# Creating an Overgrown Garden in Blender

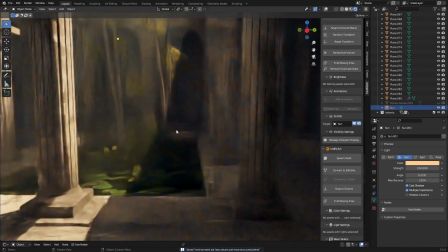407s
three or four hours which always adds a lot to the scene so I don't mind.
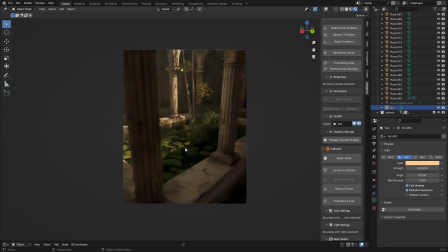413s
I made a total of eight renders for this scene which most of them took about 15 minutes to render. I'll have all the render times just under the images but 15 minutes seems a little bit much for me.
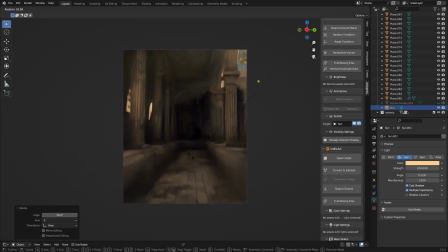425s
This is probably most amount of time I've spent on making a scene in Blender for the past about a year.
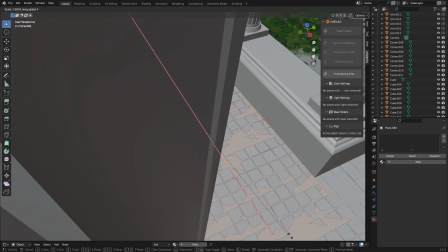431s
Normally I don't spend more than one or two hours on a scene but this really took a really long time and I'm really happy and
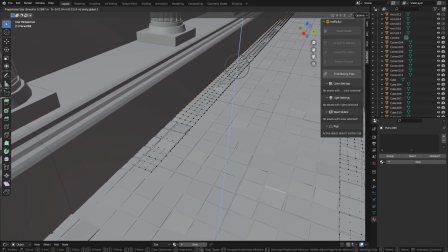440s
I'm going to take more time for next renders because it really pays off yeah as i've been saying i have been really enjoying making my own models which
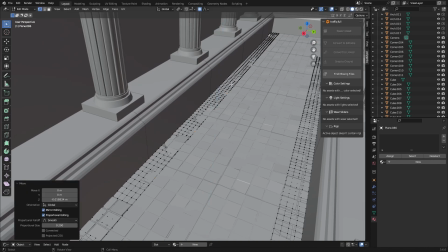448s
is a really big change and normally i couldn't achieve this indoor setting because i had to look at pre-made assets and most of them don't go well
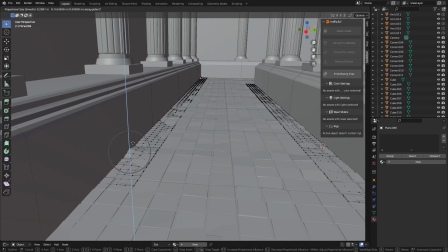458s
together because they're from different people or they just don't look good or
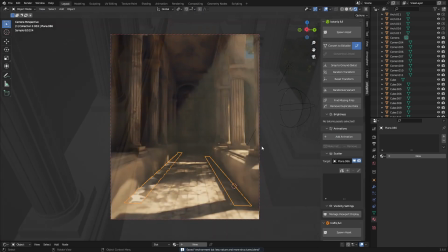462s
something else you know but for this i had 100 control over everything
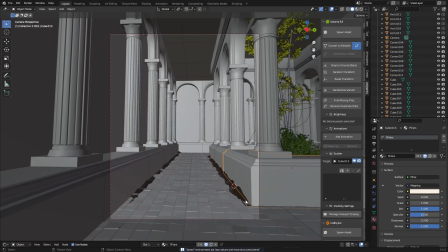467s
i made everything myself except for of course the nature scenes the nature assets but i already told you that except for that
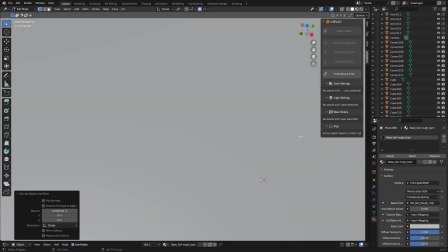475s
it is pretty amazing and what i came up with i think so leave a comment with what you thought of that and i would really appreciate it and also join the
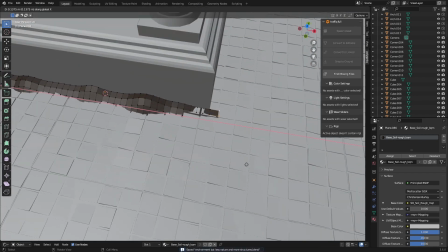482s
discord it's a pretty big discord now and we talk a lot on there
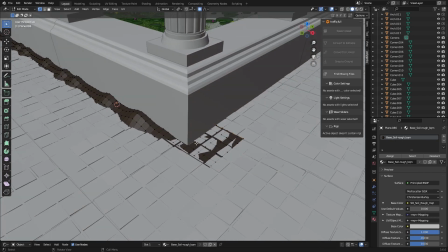487s
so if you want to join please join link is in the description after rendering a lot of scenes i
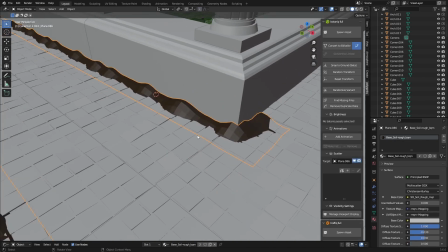493s
added some different camera angles and also experimented with a lot of different focal length for the render in the hallway
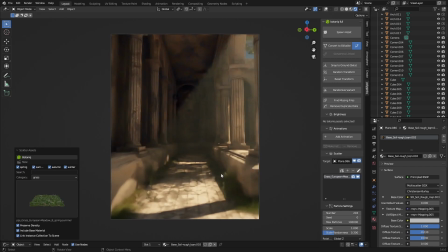499s
i added a lot of dirt on the sides of the of the path
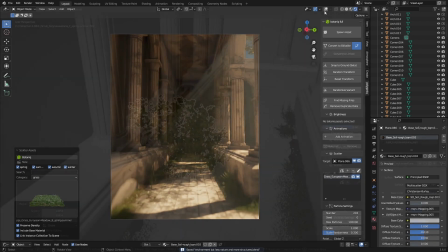504s
in the corners of the walls because i thought i would really
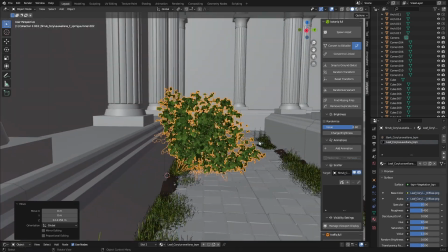509s
add some realism and make this place look even more overgrown than it already is
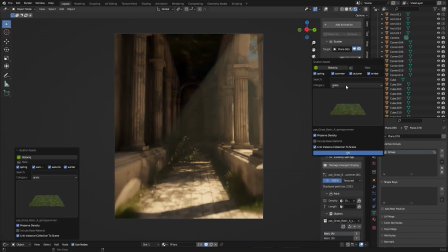514s
because i wanted to go for like a reclaim by nature type of render
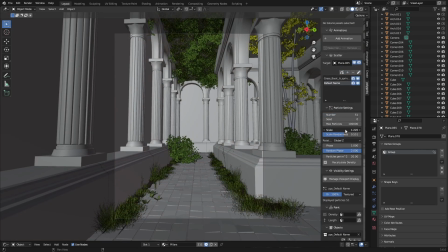518s
so i thought in the hallways it couldn't be perfectly like clean it had
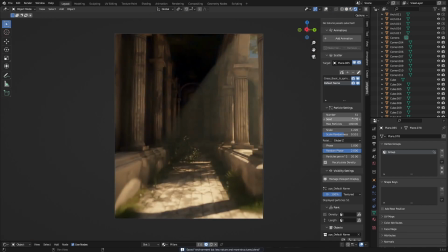523s
to have some nature or grass or weeds growing out so i added that pretty easy and just some proportional editing added some grass with botanic and it
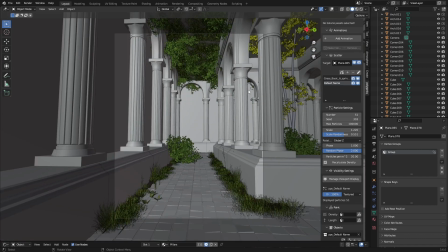532s
already looked amazing i also added some grass to the ceiling i wanted
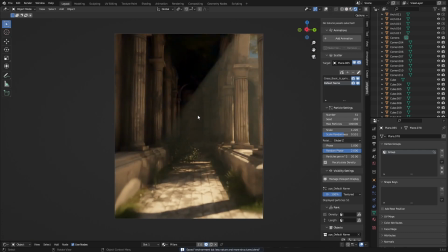536s
to make like a mossy roof so i just added some grass and then added some shrubbery i also think that you can't really see it
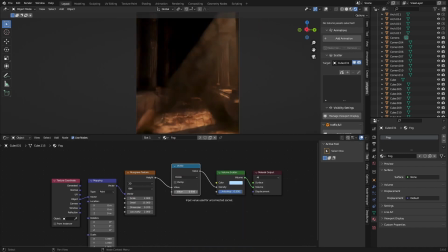545s
because it's too dark anyway so it doesn't really matter that much but it's still cool it's there i know it's there after rendering that that was pretty much the end of it i didn't really do much more so that was all i had to say
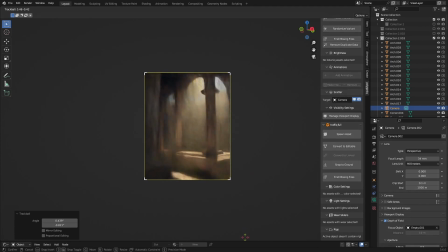557s
about this one i hope you enjoyed i hope you learned something and i hope to see you in the next one goodbye